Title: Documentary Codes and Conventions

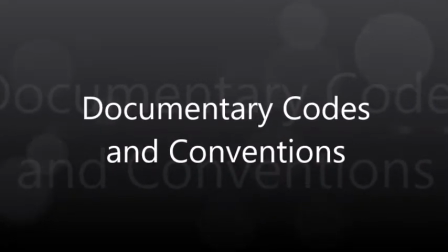Documentaries follow a specific set of codes and conventions in order to be successful. There are seven key topics that fall under these codes and conventions.
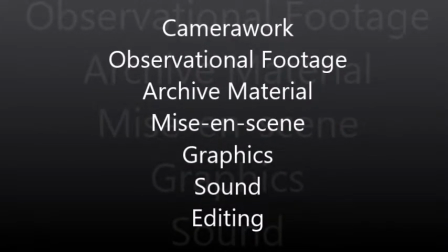Camera work, observational footage, archive material, mise-en-scene, graphics, sound and editing.
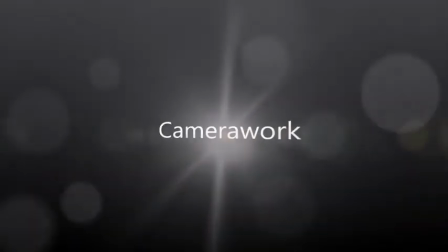The camera work of a documentary is important as it's what keeps the audience intrigued.
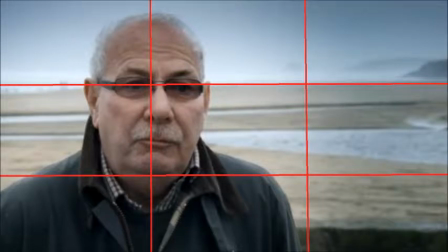interviews and documentaries usually all follow the same codes and conventions this includes the rule of thirds meaning that if you divide the screen up into three each way the subject should be positioned to the left or right of the screen in that third their eye level should be a third of the way
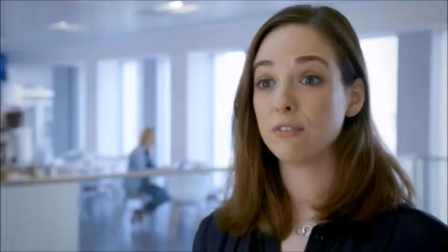down the screen like this there is no direct address from the subject to the camera as a subject body is often tilted to the opposite side that they are positioned at as if they are looking at and talking to the interviewer.
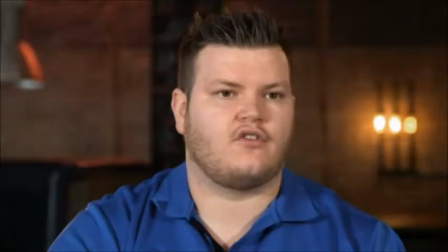Interviews are usually shot in a close-up or medium close-up so that the audience is able to view the interviewee's expressions clearly.
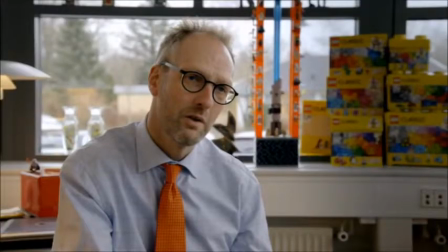The light source is always in front of the subject so that they are highlighted so that all the focus is on them. With observational footage,
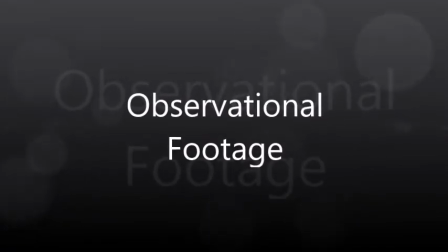a lot of it is usually done handheld as this is quicker and more efficient for the camera crew to capture a key moment for the documentary.
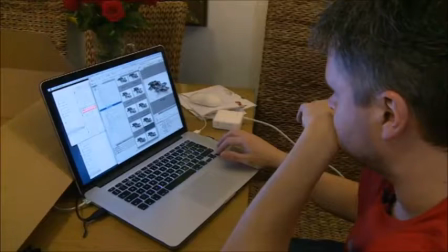A variety of shot types and sizes are used to ensure that this is visually interesting for the audience to keep them engaged.
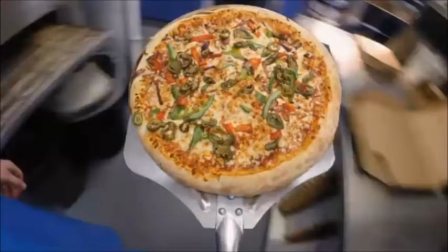Establishing shots are often used to show a location. This is always relevant to the topic and gives viewers an idea on what the places the narrator or interviewee are talking about.
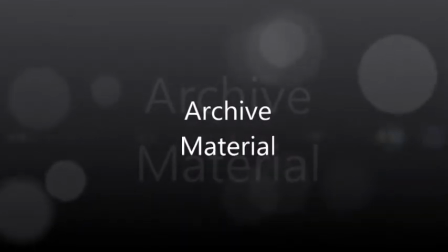A lot of, but not all documentaries use archive material to show snippets from the past, illustrate what a person is saying or to interest the audience.
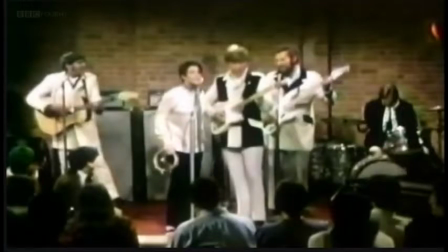Often, archive material is displayed in still images but there is still camera
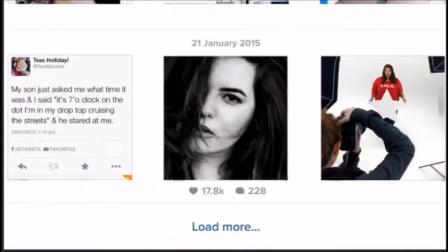movement which tilts or moves across the image so that it is still visually entertaining for the audience.
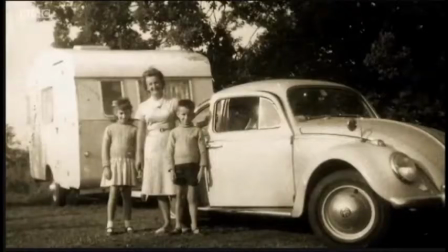Chromakey is the term used when archived material is used as the background, which is sometimes used in documentaries.
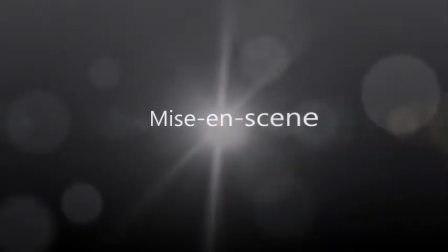Mise-en-scene plays a huge part in conveying a theme in documentaries.
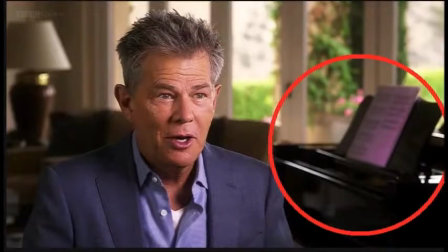The mise-en-scene, whether it be clothing, background, locations, etc, are always relevant to the topic or what the interviewee is saying. We often see the mise-en-scene in observational footage or in the background of interviews.
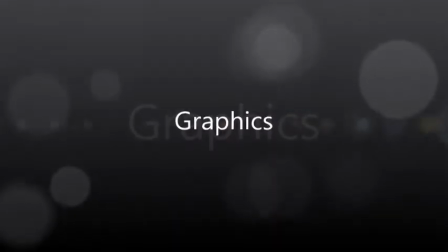Graphics are often used in documentaries to give extra information to the reader.
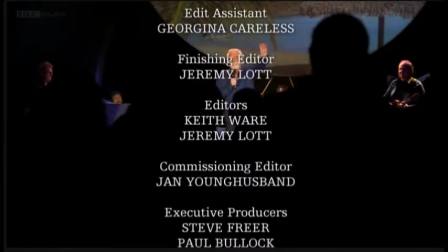We usually see graphics at the beginning and end of a documentary to display the title and the credits.
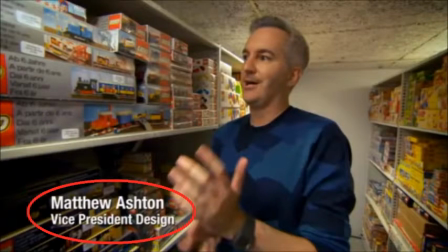In interviews we see the person's name and relevance in plain and simple fonts to avoid drawing attention away from the subject. The person's name is usually bigger than their relevance. This anchors the person's relevance to the topic.
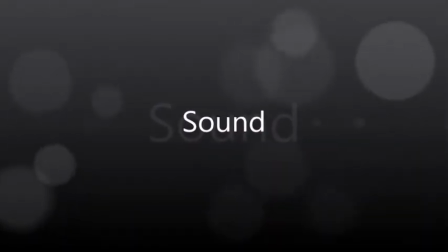Sound plays a huge part in documentaries. The key sound in documentaries is the non-diegetic, voice-of-god style narration,
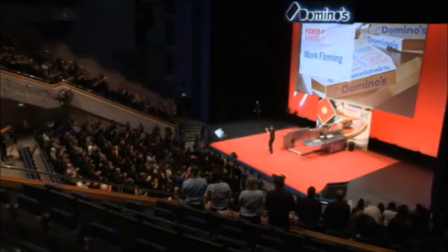which is usually spoken in standard English in a formal and authoritative tone.
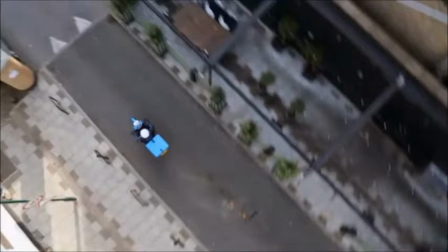This holds the documentary together, whilst also linking topics together, providing expedition and giving facts and statistics.
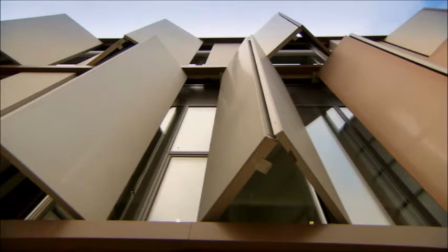Non-diegetic music is often a key feature in documentaries, as it is always relevant to the topic and helps create an atmosphere for the audience.
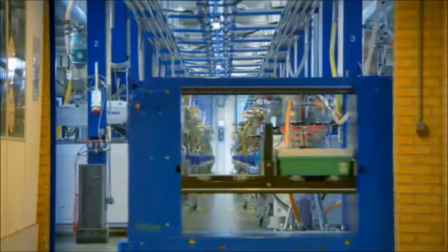The key diegetic sounds that can be heard usually come from the observational footage and interviews.
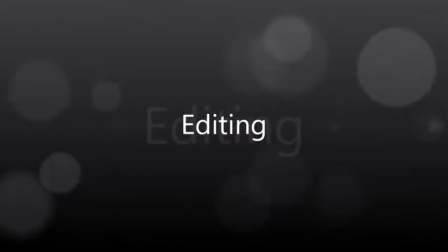Within documentaries, editing is important as it helps keep the audience intrigued and can also help convey a theme.
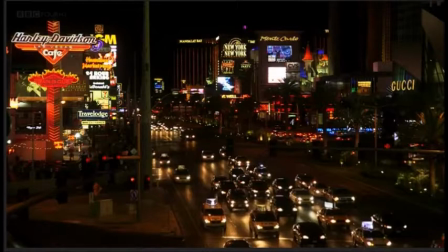Usually the editing in documentaries follows a steady pace and is in a plain and simple way so that it doesn't distract away from the actual content.
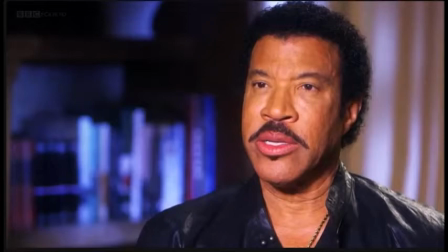In interviews, the questions asked by the interviewer are usually edited out so that appears like what the interviewee is talking about is done freely.
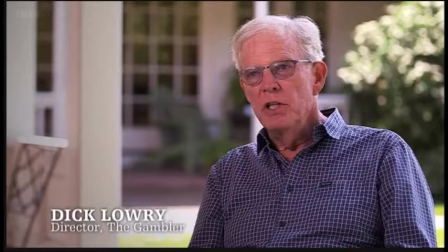The jump cuts created by these edits are usually covered up with cutaways,
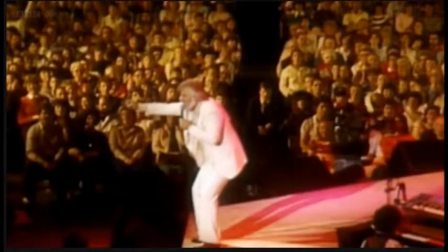which is small clips of observational footage that is relevant to what the subject is talking about.
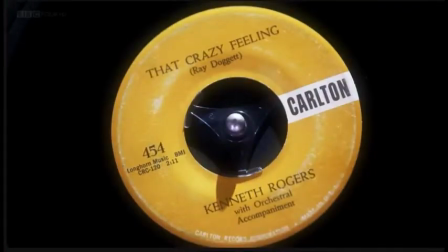This helps create flow and makes it interesting for the audience to watch. In cutaways, dissolves are popular as it helps the documentary flow smoothly.
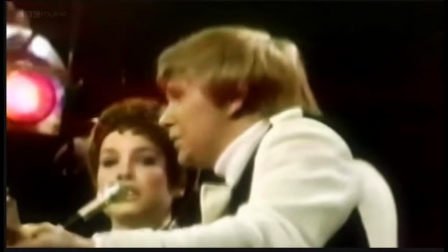Sometimes, montages of images and archived material can be used to show lots of information at once but in a unique way that interests viewers.